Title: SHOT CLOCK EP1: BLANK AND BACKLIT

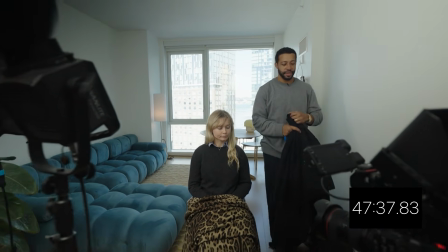And so with that, this is where we come into a part of the segment I call the 80-20 rule. What's the 80-20 rule, you ask?
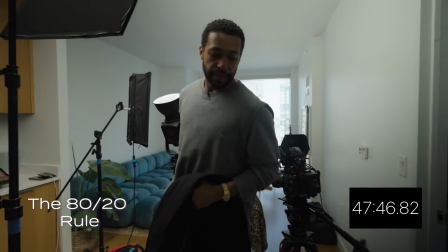If by the time your clock is about to expire, you are 80% of the way, because you'll never, ever, ever, keep it in mind, never going to get 100%. So, looking at our exposure, Lena looks good.
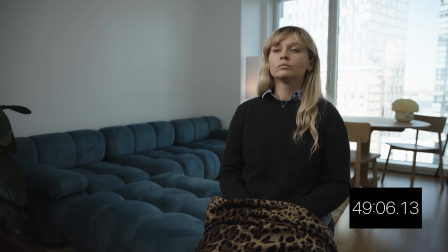The background, not so bad. When I say not so bad, you know, it's all to taste. I do want to experiment, just literally like a hair's breadth that way.
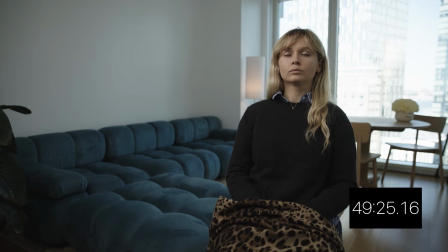Yep. Aha! I'm glad you said that. Eye line. Where will our subject be looking?
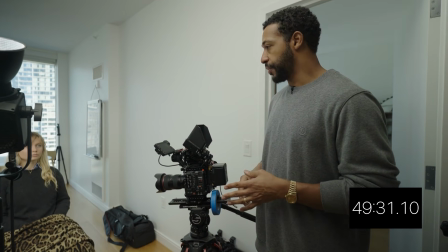Our subject will be looking at the director. The director will be seated
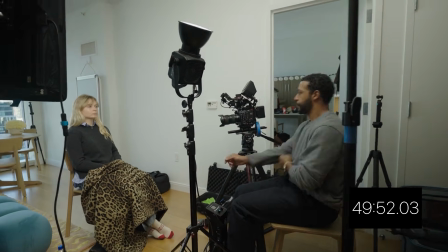normally just off axis of the camera, keeping her vision on the same plane.
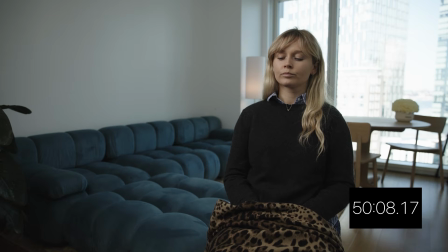So her eye line is going to be right here. I like to tell the talent when they're not doing it instinctively, hey, just match knees to knees with the director.
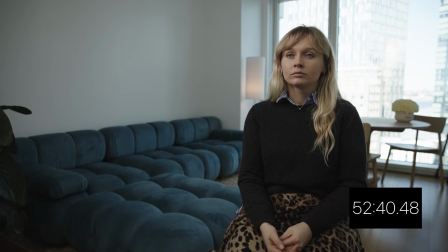Boom. And that automatically shifts exactly where I wanted her to be, because now her head is framed a bit differently against that window. Do I like it? I'm not sure. I could go either way. The other question I have is, do I like this practical? Do we want to see it on or off?
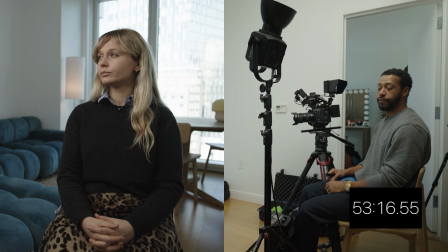You know, what's the time check? 53 minutes, 15 seconds. You know what?
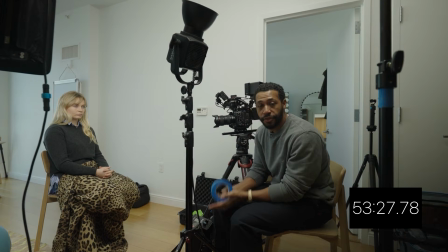Without fiddling too much, without adding another thing to your plate, when you already have so many things to do,
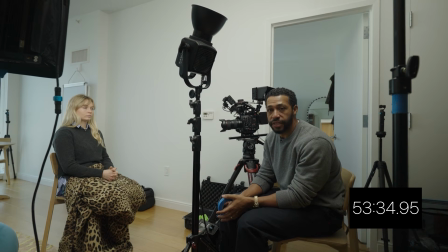if your image looks good, if you're satisfied with it, if there are no C-stands in frame,
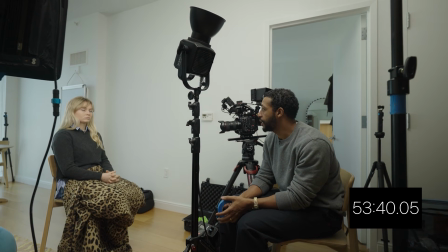if your subject is appropriately lit, if the background, subject,
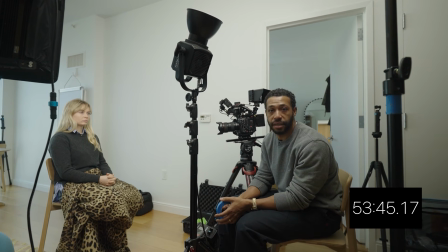and scene in total is properly exposed,
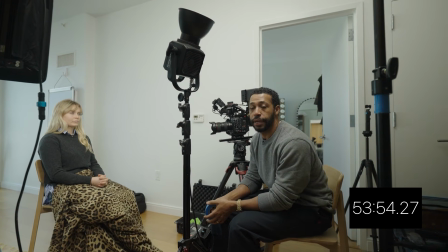and if your director and your producers are now comfortable, they would probably err on the side of having 3 to 5,
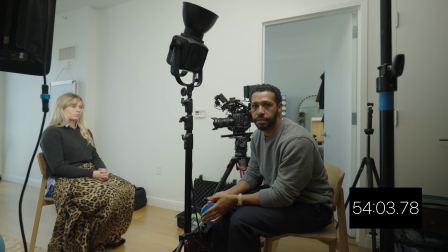maybe 7, 10 in miraculous circumstances, extra minutes of being able to interview their subject.
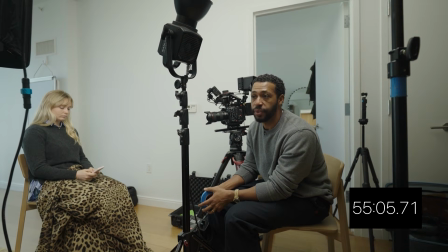So why not give it to them? I guess we can mark it as done at 55 minutes.
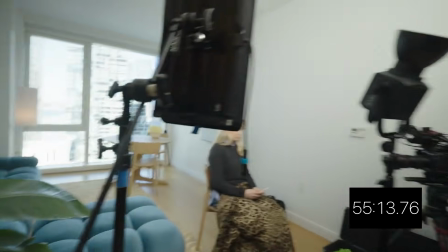That's an extra 5 minutes for our director. That's an extra 5 minutes for our producers.
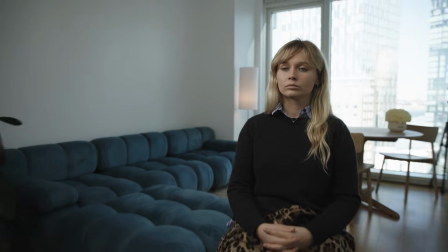That's an extra 5 minutes for our talent. I'll just show you what a close-up would look like in this instance.
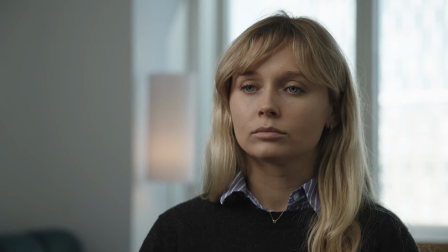She looks great. Eye line is good. Exposure is reading very, very nicely. There's a beautiful roll-off, and the background is framing her face lovely.
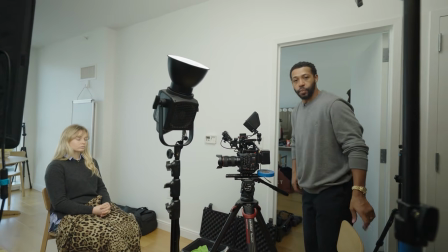So there we go, folks. This is your quick 1-hour interview setup. Felt good to me.
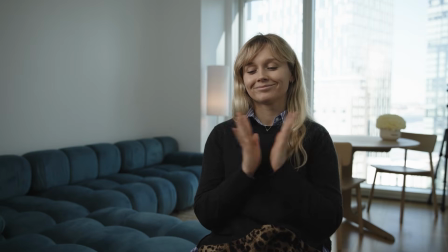Hope it felt good to you. Thank you, Lena. Thank you, Jalen. Thank you guys. If you enjoyed this video, please share it, like, subscribe, make all the comments you care to make. And yeah, I'll see you for the next one. Look and live, y'all. Thank you.